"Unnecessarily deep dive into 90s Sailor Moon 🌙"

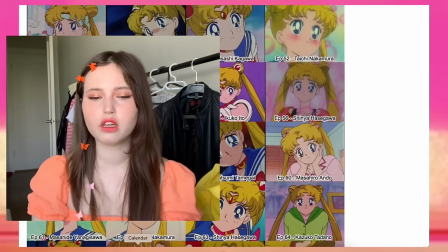(4:11)
And it's not like I would pick him over somebody else, but I think that it will not influence your viewing experience as much as some people say it will, you know? So another pro, somewhat of an extension to the art design and direction,
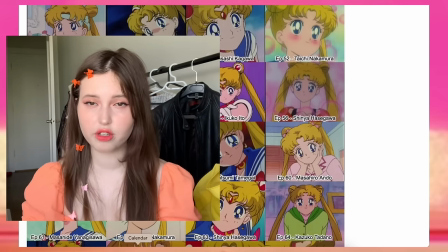(4:24)
which are coloring techniques that are relying on color theory and incorporates a lot of bright colors specifically.
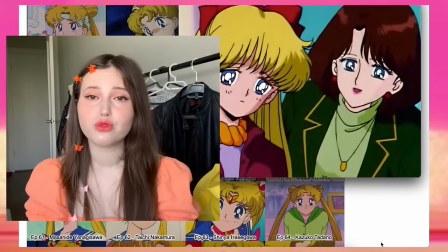(4:31)
And this point is specifically inspired by the scene from episode 42 where Minako tells Usagi about her experience in England.
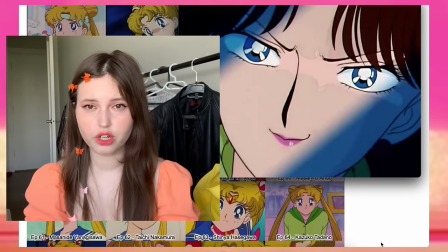(4:39)
It's of course true all across the board. It's not something that's specific to that scene.
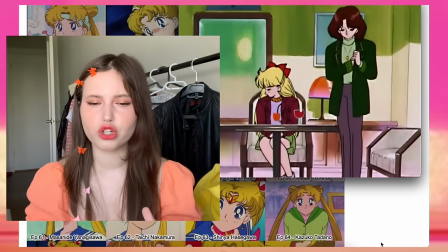(4:45)
It's just I think that scene kind of incorporates or shows off this point best. First, let me visually demonstrate what I want to underline about the way Sailor Moon approaches colors. okay? It combines a very bright color with a very bright color to get another bright color to kind of tell you that it's a different environment. For example, in the scene that we're going to look at, Minako's and Usagi's hair is very yellow. The room uses very bright blue colors, and eventually you get this type of green for their hair. Of course, if you want to be very dramatic, you can go with like a very bright green, which would be an interesting choice, but wouldn't work for specifically dark rooms, for example, because you are mixing it with a darker color, so it's going to get darker. Usually you get this kind of color in those situations. With a lot of other shows, you probably have noticed it, this is a little bit too dark on camera. It's supposed to be a little bit lighter. I don't know why it looks so dark. Usually they try to portray shadows or portray dark rooms by dulling down the color and darkening it at the same time. So saturation's usually lower, and they usually mix it with black, unless it's a type of show that also approaches it with some blue or some other color. Even when they do that, even when they approach it with blue and try to retain the color, they still turn down the saturation of all colors, so it kind of looks a bit more dull to compare to what you see in Sailor Moon. So this is the colors that I wanted to draw attention to. Pay attention to them in the next clips that I'm gonna show. So here we are with this specific scene.
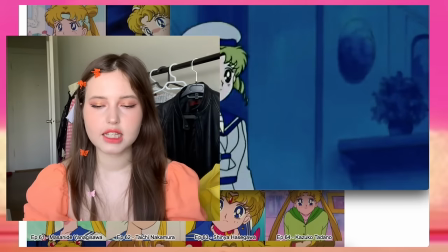(6:22)
You can see that the room is very, very blue. And instead of going into really, really dark colors,
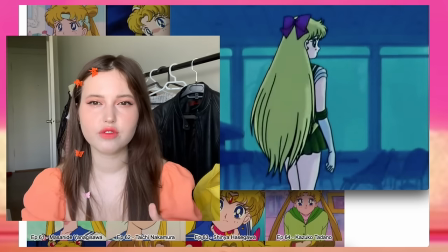(6:29)
Sailor Moon tries to save the impact of colors even in the dark.
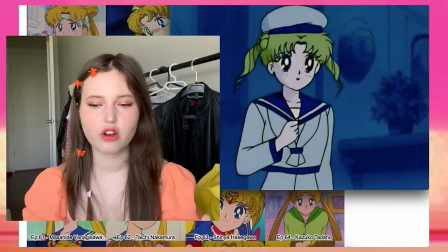(6:34)
So for example, Usagi's hair is really, really bright yellow.
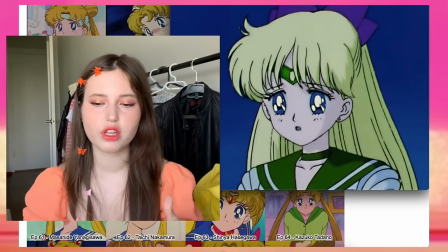(6:38)
And in this scene, instead of going really dark with it, they just go a little bit more green.
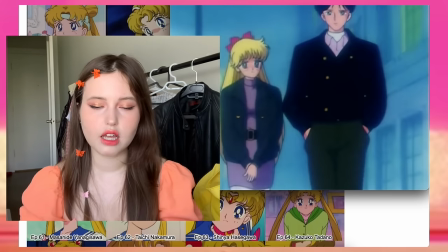(6:44)
With Minako, for example, they also not only keep the color of her hair to a certain extent,
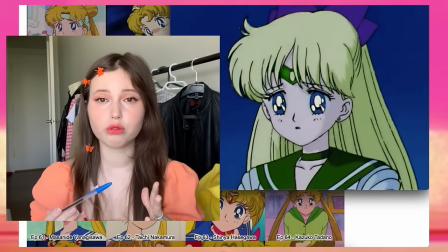(6:50)
of course, but also you can see that her uniform, which is usually bright orange in some parts, is now bright green. It's not dark green. It doesn't lose any color whatsoever. They just go, okay, so mixing two colors, mixing really bright orange and mixing quite bright blue,
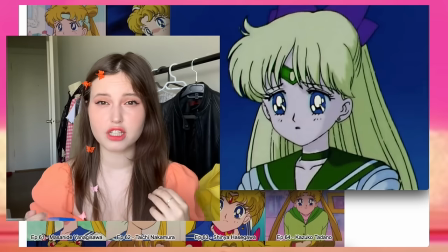(7:09)
considering that this is supposed to be representing dark spaces, it's a very bright color to represent it, and they get this bright green that they use instead of losing all the color in the scene. They use color theory to show that this is a scene that's going on in a dark space.
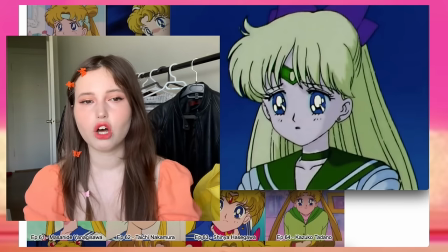(7:24)
And I really love that, because a lot of shows lose that color.
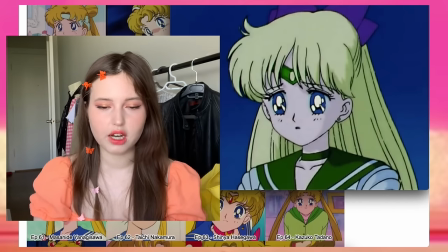(7:28)
Even when it's animated, even when the animation does employ a lot of bright colors, oftentimes they do lose these colors in darker spaces. They just go with the mixing with black or with gray, just going dulling down the colors and stuff like that.
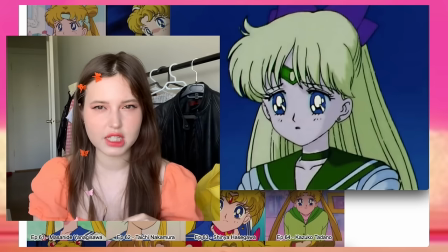(7:43)
This is more of a technique that's quite rare to see. Not, of course, insanely rare, but it is rare.
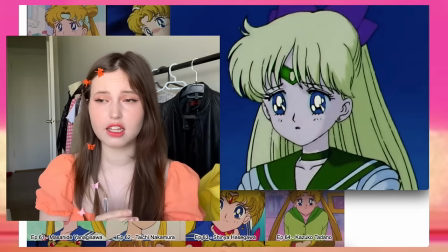(7:50)
And I really appreciate that, because I think that it makes the experience a lot more unique. I also just prefer colors to stay vibrant even in dark settings.
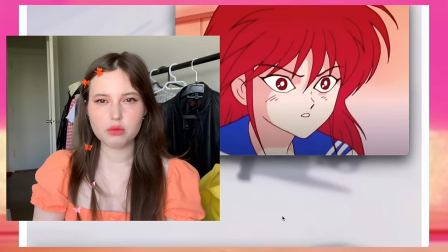(8:00)
The thing is with this show is that it's not the only times when it employs really interesting color techniques.